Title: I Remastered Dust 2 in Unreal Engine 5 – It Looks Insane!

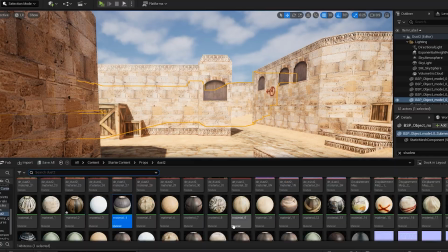I created the normal and displacement maps using an online tool and created
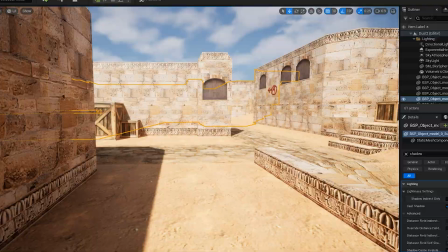Parallax Occlusion Mapping to simulate the depth using GPU in real time.
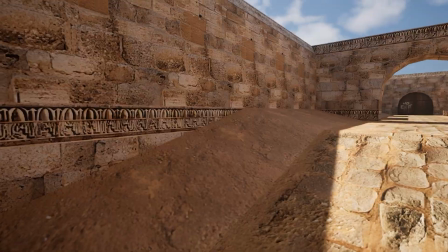This one trick improved everything a lot. I just had to do it for every material in this old dusty map.
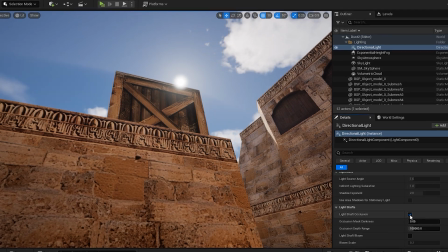We have to fix some of the sun's effects to give this scene a better look.
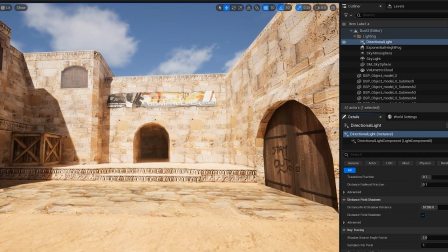We don't need bloom or light shaft in this case, since we will have volumetric fog and other simulations.
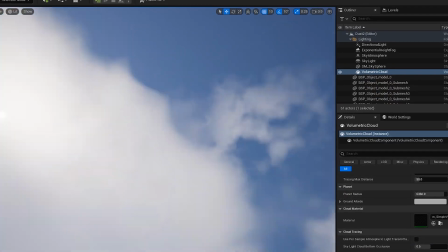We then added volumetric clouds that cast real shadows on our world
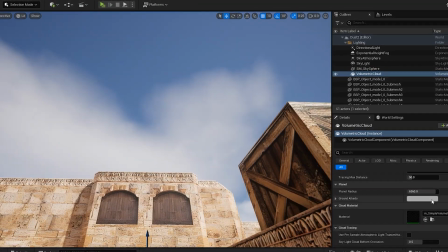and made them more dense and fast to make our scene look more dynamic.
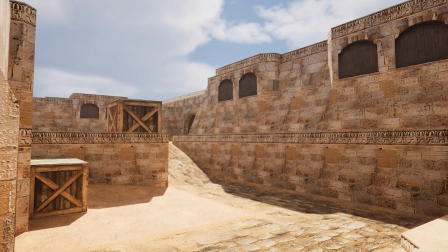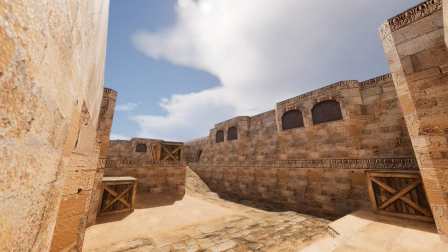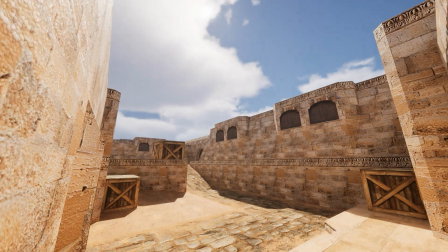Now
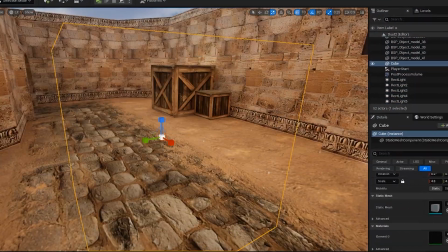that our sun and clouds are set, it's time for volumetric fog.
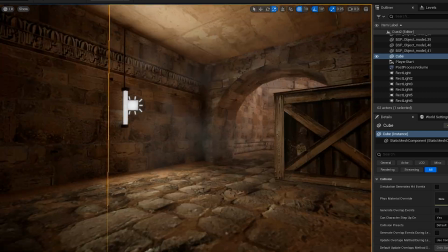I created a volumetric fog shader and added it to a simple cube to simulate volumetric fog that doesn't react to the player.
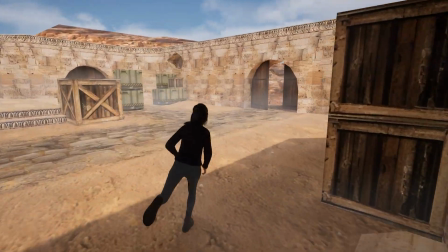To set the mood in this old map, the fog reacts to the clouds moving and makes our scene more dynamic.
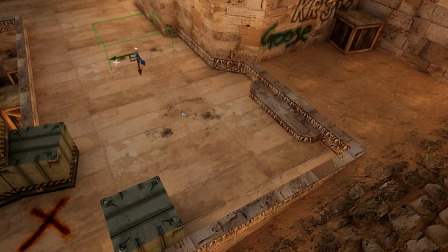We are achieving a great result here. We just have to add more details like dirt decals.
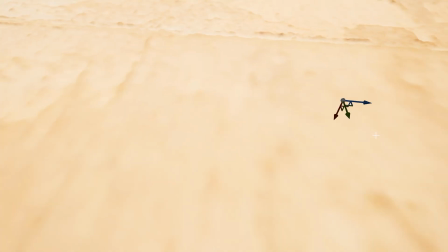I added different transparent dirt decals to be blended with the world.
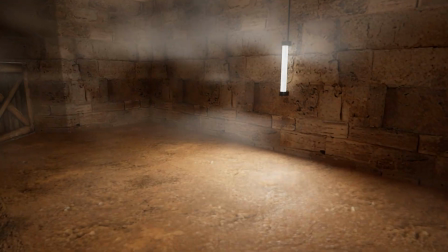They look awesome. To set the mood, we added flickering materials to our light materials and our light functions.
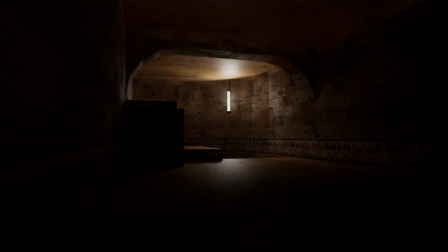This will set our path to make everything look more wild, to show the violent history in this dusty map.
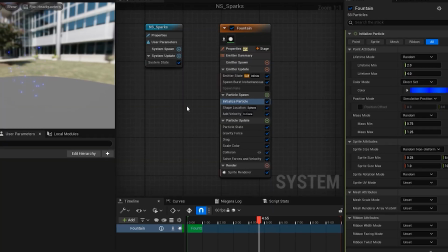We then added sparks and lighting Niagara systems to our flickering lights.
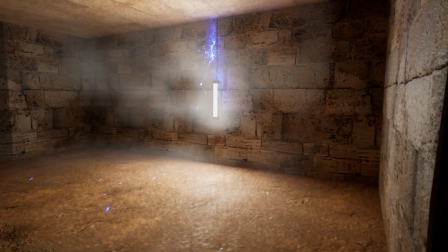It needs more details that we'll create later on. For now, it looks really good.
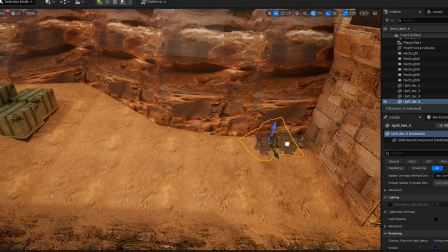This map was under construction, but because the amount of damage is too much, they left it half finished.
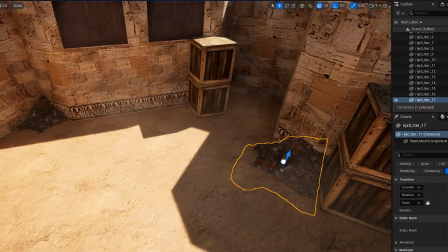We will add this piece of the story with some imperfections to our environment.
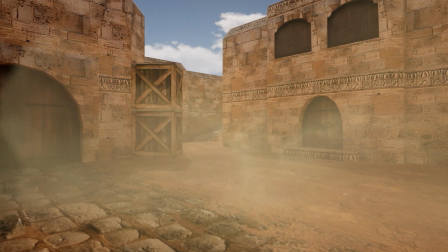It's impossible to imagine the improved version of this map without the wind.
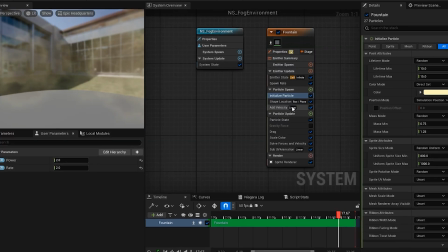We will add that using some baked flipbook animations that can be lit by the sun.
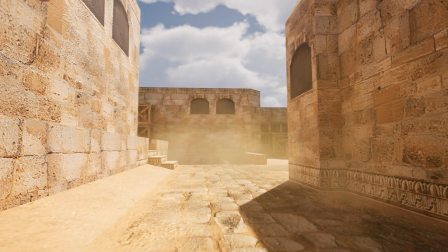They blend really well with the environment.
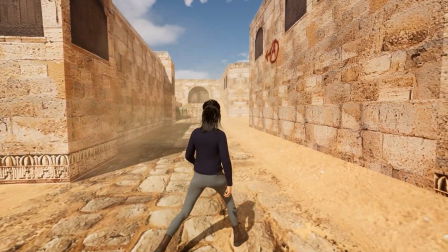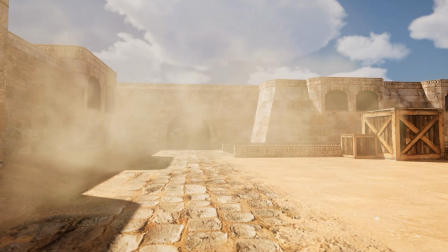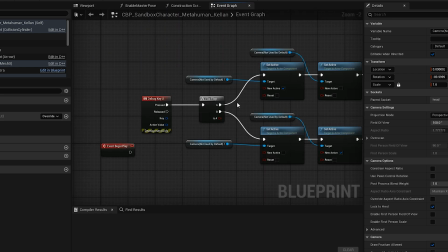To capture the most out of this scene, we need a real first-person camera to actually feel that we are there.
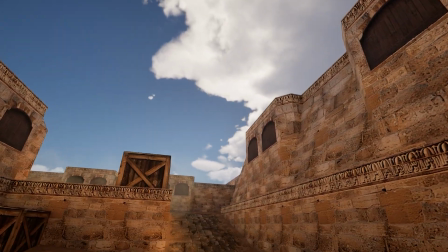I just added a new camera and put a switch there. A word of caution here.
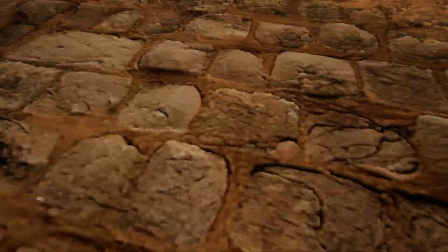It can make you dizzy, but it's worth it.
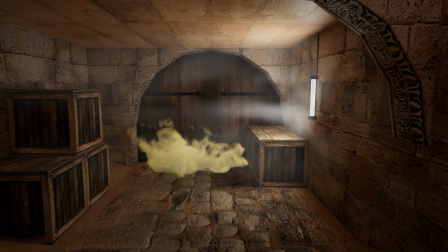After they left the construction unfinished, they had to release a toxic gas in the environment that will knock out trespassers.
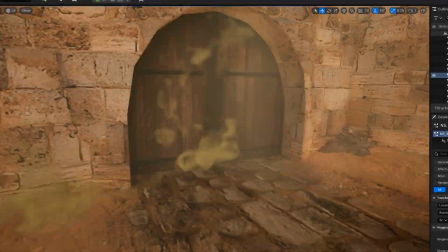We will create this effect using Niagara fluids. This effect reacts to the player and looks spectacular.
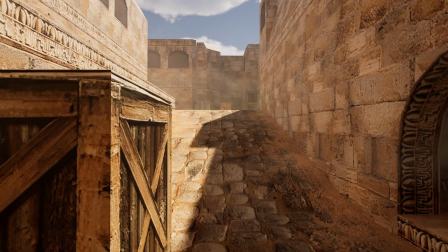Then we'll clean up all the volumetrics and fog assets in the scene so they look more subtle and a better part of this world.
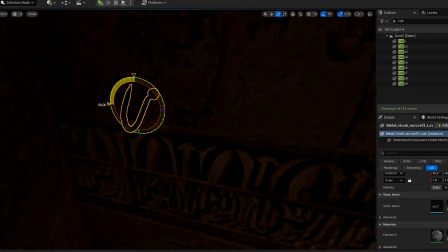We left the sparks effect unfinished. To complete that, we need cables attached to the light cable and a loose one at the end.
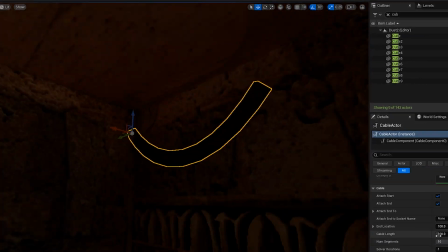The sparks will happen at the end of that loose cable.
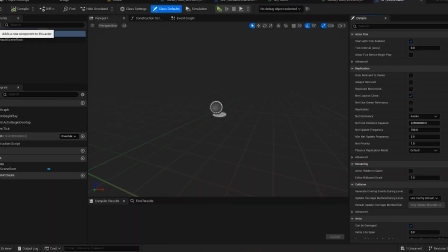This effect was pretty fun to create and completes our imagination for this legendary map,
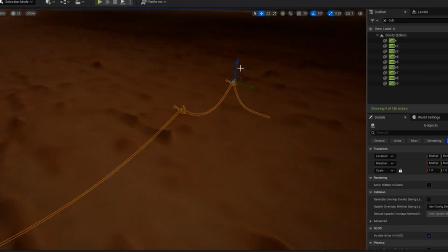though it's not our last step for this presentation.
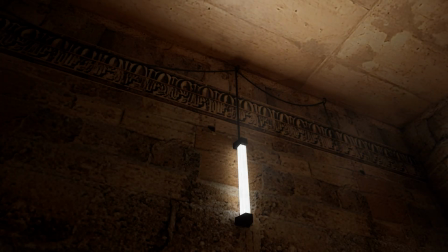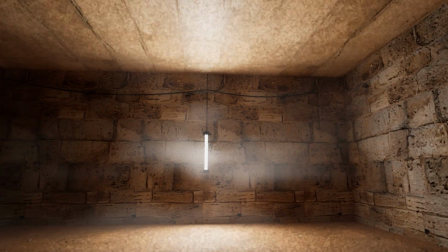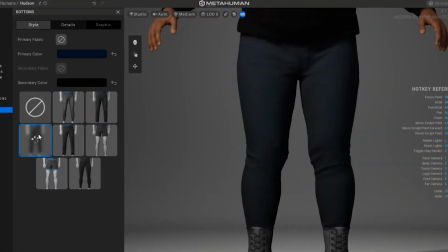For this last step, we need to change the character to something more fun with colorful clothes.
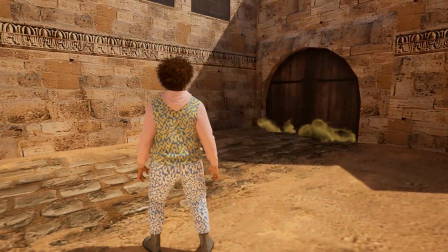This is Dust 2 after all, and we need all the colors we can get. We'll swap the characters in our blueprint and we're good to go.
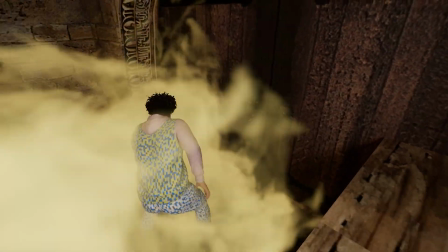This is the moment we've all been waiting for.